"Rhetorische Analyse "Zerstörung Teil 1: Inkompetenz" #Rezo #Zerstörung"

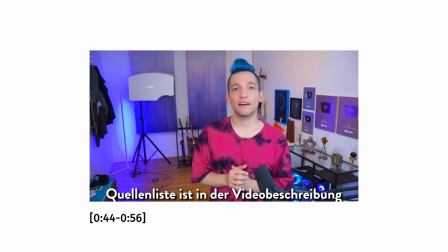Ich werde auch in diesem Video die bayerische CDU einfach wieder CDU nennen und wie immer sind alle Quellen transparent in der Videobeschreibung verlinkt.
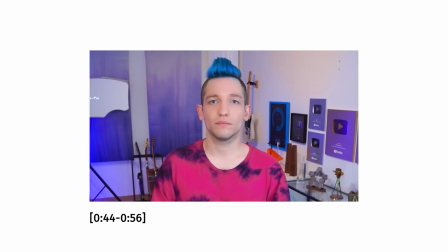Ihr wisst, ich mache sowas nicht oft, Aber wenn, dann ordentlich. Los geht's.
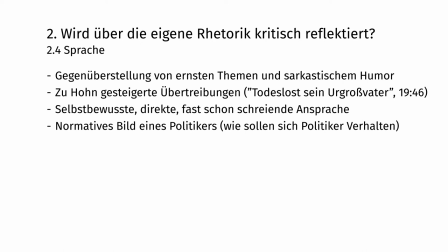In dem Video selbst wird ein normatives Bild eines Politikers aufgebaut, in dem er darauf hinweist, wie sich Politiker seiner Meinung nach verhalten sollten.
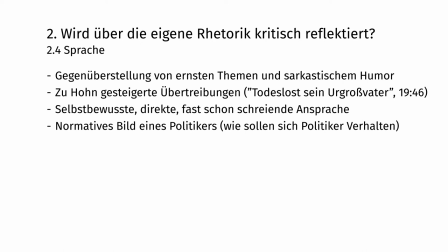Dabei geht er wenig auf mögliche Erklärungsansätze ein, warum sich Politiker möglicherweise nicht so verhalten. Das ist dann problematisch, wenn es gute Gründe gibt, warum sie sich so verhalten.
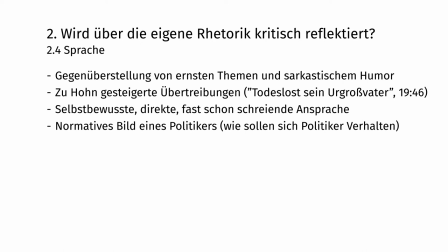Wenn jedoch keine Gründe erwähnt werden, kann dies ein Zeichen für Einseitigkeit sein, unterschwert es Außenstehenden, die Argumente unabhängig der Darstellung zu betrachten. Mit, ich kann nur sagen, wer verkackt hat,
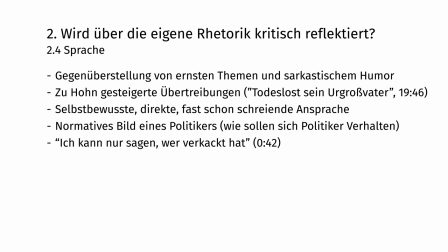nutzt Riso hier auch eine Formulierung, die eine eher individuelle Einschätzung unterschlägt. Ob jemand wirklich verkackt oder nicht, ist eine sehr subjektive Beurteilung jedes Einzelnen.
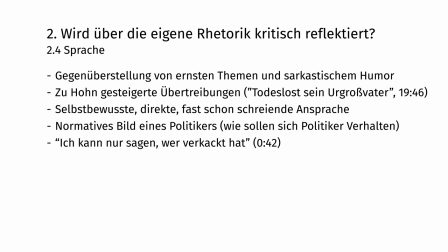Und mit seiner Sprache wirkt es allerdings so, als ob seine Position zunächst die einzige wäre, die richtig ist. Gleichzeitig erzeugen bestimmte überspitzte Bewertungen Eindrücke, von denen ich nicht weiß, ob Rezio selbst dahinter steht.
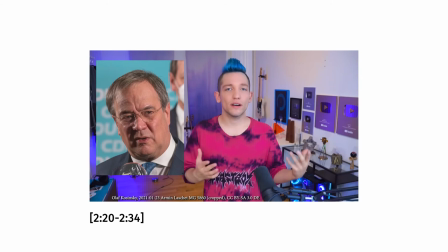Und zwar dieser Kollege hier. Das hier ist Armin Laschet.
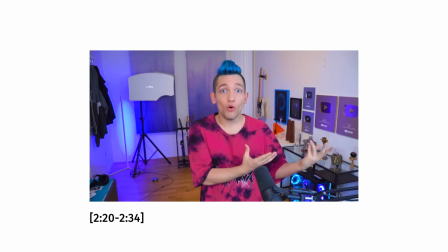Der ist nicht nur Kanzlerkandidat der CDU, sondern aktuell Chef von Nordrhein-Westfalen, wo die Situation mit dem Hochwasser ziemlich extrem war.
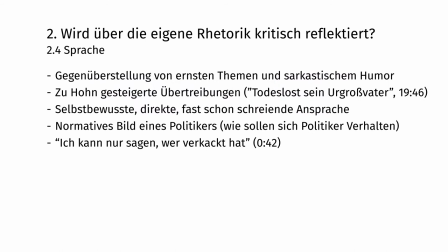Da konnte er also nochmal unter Beweis stellen, wie er denn so ein Land führen kann.
Diese Aussage erzeugt zum Beispiel ein Bild davon, dass Führungskompetenz vor allem von Extremsituationen abhängig gemacht werden sollte, da man auch nur dann etwas unter Beweis stellt und damit andere überzeugen kann.
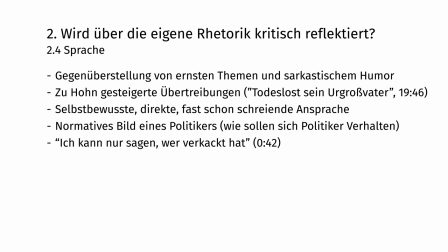Es ist möglich, noch mehr anzusprechen, aber mir geht es wie gesagt nicht um jede Einzelheit, sondern lediglich um die Möglichkeit, tiefgründiger über die Art und Weise der Präsentation nachzudenken.
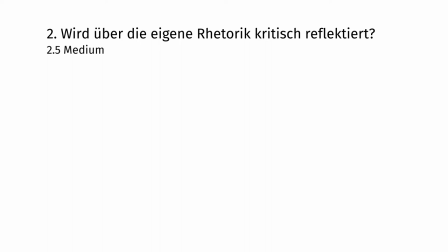In diesem Bereich möchte ich auf das Video als Medium näher eingehen. Das Video bietet durch seine Verbindung aus Bild, Ton und Schnitt eine starke Überzeugungskraft, die teilweise über die Realität hinausgeht,
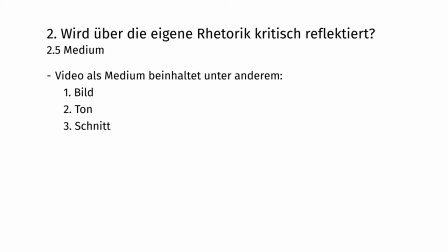weil alle überflüssigen Informationen weggekürzt werden können und alle wichtigen Informationen eine besondere audiovisuelle Hervorhebung erhalten.
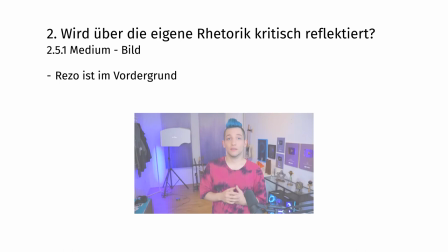So wie bereits aus dem Vorschaubild erkenntlich, befindet sich Rezo als Individuum mit seiner Meinung im Vordergrund.
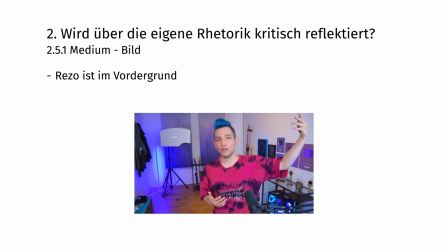Dies führt dazu, dass Rezos Körpersprache und seine Meinung als wichtige Informationen aus dem Bild hervorgehen und beurteilt werden sollen. Die Räumlichkeit unterstützt dann nur ein typisches Bild von Gewohnheit.
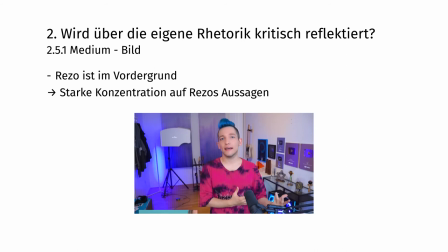Die Menschen sollen sich auf seine Aussagen konzentrieren und nicht auf Bilder seiner Wohnung oder seiner Umgebung.
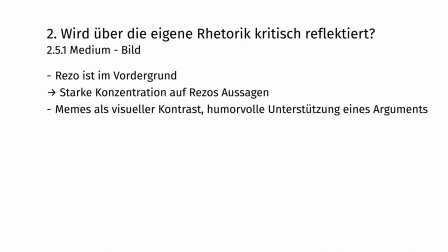Dabei werden unter anderem Memes eingestreut.
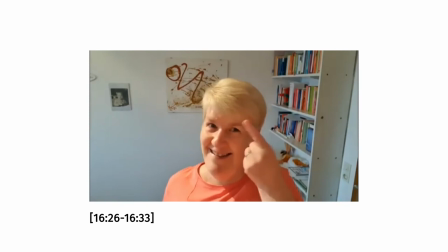Am Ende guckte sich das der Europäische Gerichtshof an und meinte halt Nee, nee, das dürft ihr nicht machen.
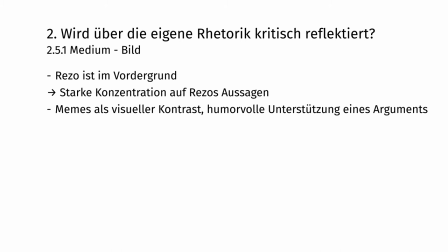Dadurch, dass diese Bilder bekannt sind, wird dann ein Gefühl von Gemeinschaft aufgebaut. Dieses wird dann genutzt, um die Argumente verständlicher zu machen. Denn wenn ein Argument in einer Sprache formuliert ist, die einem bekannt ist,
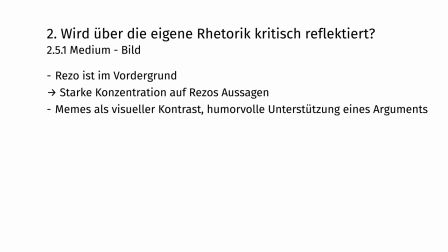wird das Argument überzeugender, da es auf Konzepte verweist, die einen möglicherweise selbst beschäftigen.
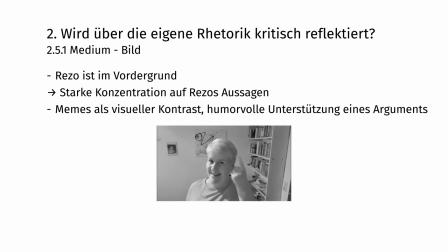Rezo führt die Frau so ein, als wäre es der europäische Gerichtshof,
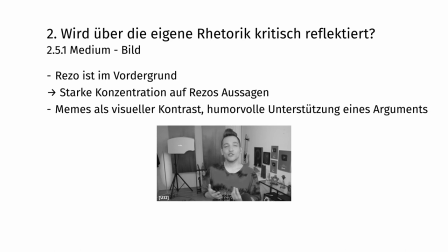der davor warnt, dass man etwas nicht machen sollte. Rezo greift das Meme wiederum mit einem Matchcut auf, um deutlich zu machen,
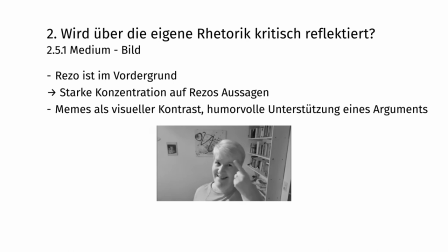dass er die Position des Europäischen Gerichtshofs weiterführt.
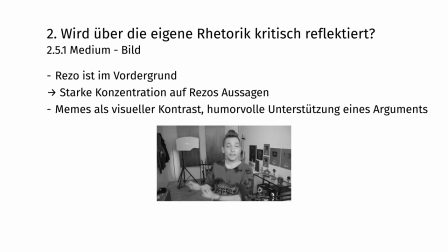Hierbei könnte die Frau dazu dienen,
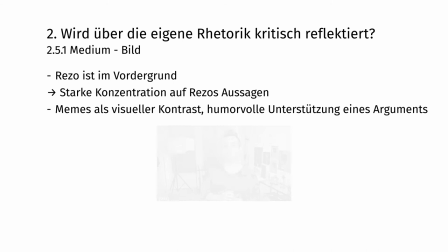als besondere visuelle Unterstützung darauf aufmerksam zu machen, dass etwas nicht erlaubt ist. Obwohl das Meme selbst vielleicht eher unbekannt ist, wird auf eine Kultur des humorvollen Verweisens hingewiesen. und diese dazu genutzt,
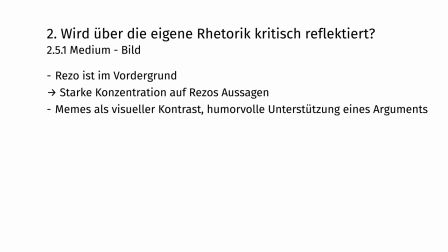um deutlich zu machen, dass Rezo dazu in der Lage ist, diese Fähigkeit kontextuell einzusetzen. Damit schließt sich Rezo einer Gemeinschaft an und macht das damit vermittelte Argument dieser Gemeinschaft schmackhafter.
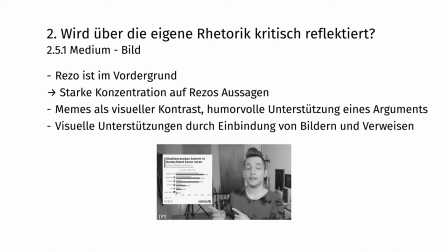Als besonders positiv möchte ich die Quellenarbeit hervorheben,
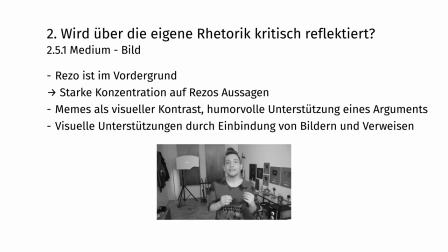da Bilder und Verweise hier direkt in die Präsentation einfließen, damit Zuschauende diese schnell zuordnen können. Ich halte dies für besonders gelungen, da zusätzliche Informationen bereitgestellt werden, um die Aussagen überprüfen zu können.
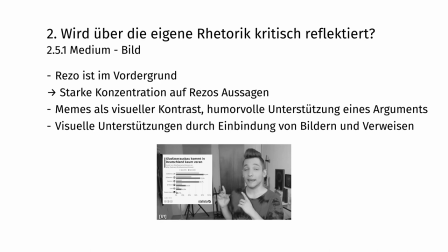Leider ist es in diesen Formaten nicht immer möglich, die Interpretation dieser Texte selbst in Frage zu stellen.
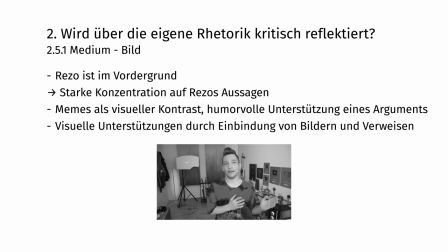Deshalb schätze ich diesen Teil wirklich sehr.
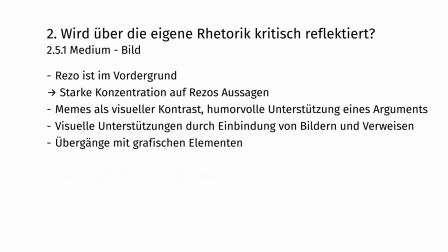Ein weiterer wichtiger Aspekt der Bilddarstellung ist der Übergang mit grafischen Überschriften,
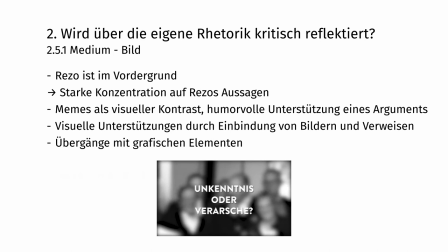um die Strukturierung der Argumentation zu verdeutlichen. Diese Überschriften helfen dabei, die größeren Teile der Struktur zu identifizieren, aber auch, wie schon angesprochen,
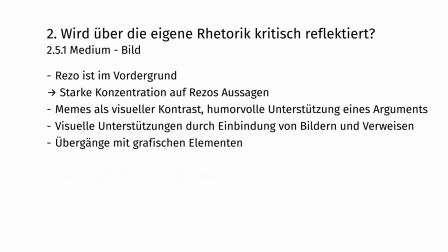einen gewissen Rhythmus der Argumentation und damit ein Fortschrittsgefühl und Vorankommen zu erzeugen. Weiterhin möchte ich erwähnen, dass Rezo einen mitreißenden Eindruck macht.
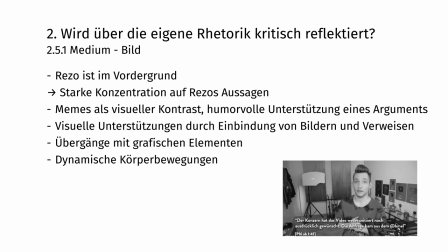Durch seine dynamischen Körperbewegungen ergibt sich eine Spannung darüber, was als nächstes passieren wird. Auch wenn er mit wenigen Ausnahmen nur an einer Stelle steht,
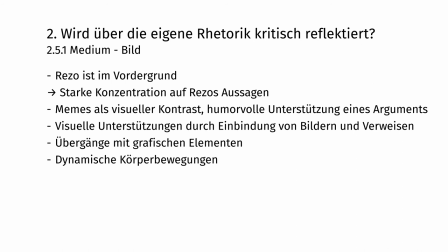so haben seine vielen Handbewegungen und sein Zeigen doch eine positive Auswirkung auf die Deutung seiner Botschaft, etwas verändern zu wollen. Das Bild weist keine Kameraveränderungen auf.
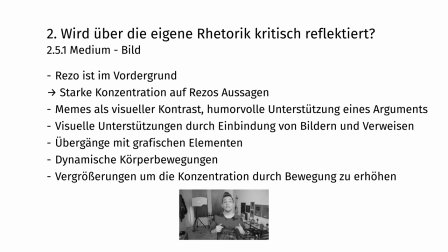Es gibt aber hin und wieder digitale Zooms, die die Konzentration durch eine Vergrößerung des Bildausschnitts erleichtern und intensivieren. Direkt am Anfang wird dies zum Beispiel genutzt, um den Blick auf Rezo zu konzentrieren,
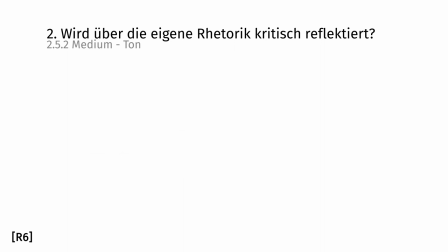da das menschliche Auge besonders auf Bewegungen reagiert. Der Ton ist für Rezo ein zentrales Mittel, mit dem er die Spannung des Videos steuert. Dies beinhaltet sowohl die Musik als auch jegliche andere Audioquellen.
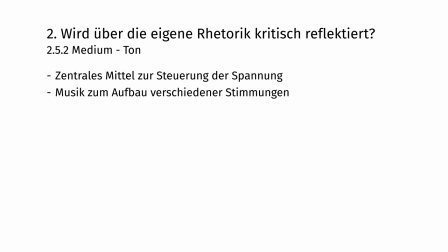Erstens, er benutzt Musik zum Aufbau der verschiedenen Stimmungen seiner Aussagen. Sofort am Anfang wird durch das Musikstück in Verbindung mit seiner Stimme eine gewisse Dringlichkeit erzeugt, die er versucht, über seine weitere Präsentation aufrecht zu erhalten und gerade am ende
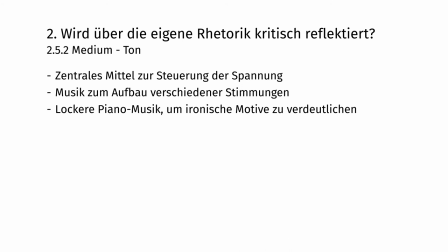besonders hervorzuheben zweitens er benutzt lockere feingliedrige pianomusik um ironische motive zu verdeutlichen
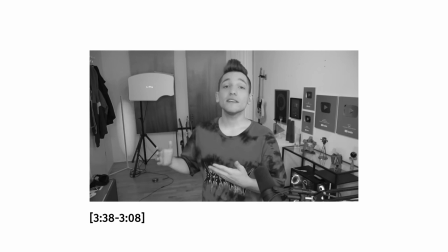und seine aussagen über inkompetentes verhalten zu unterstützen er wollte sich vor
ort in hagen mit leuten für eine krisenbesprechung treffen da sagt er dann auch dass er mit dieser katastrophe keine bilder erzeugen möchte für
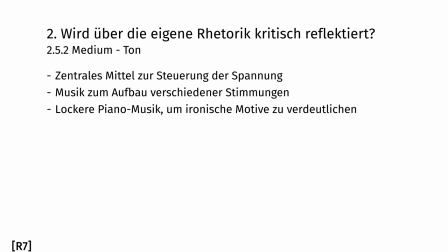wahlkampf oder Gerade solche Musik wurde auch in Slapstick-Filmen oder Cartoons benutzt,
um bei Bewegungen eine gewisse Komik zu erzeugen. Drittens, die einzelnen Punkte seiner Argumentation werden bei den Überschriften
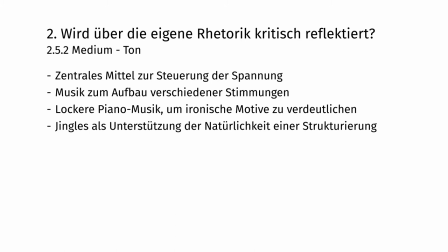mit einem starken Bass- und Lautstärkeübergängen klar voneinander abgegrenzt. Unterpunkte werden wiederum durch einen heiter und damit ironisch wirkenden Jingle eingeführt.
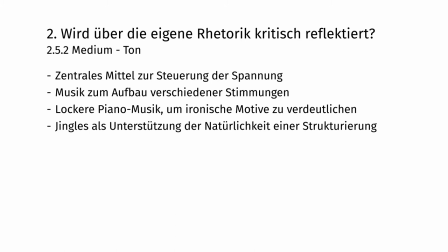Dies führt zu einer Unterstützung der Natürlichkeit einer Strukturierung, da diese durch ein bestimmtes Muster abgegrenzt ist.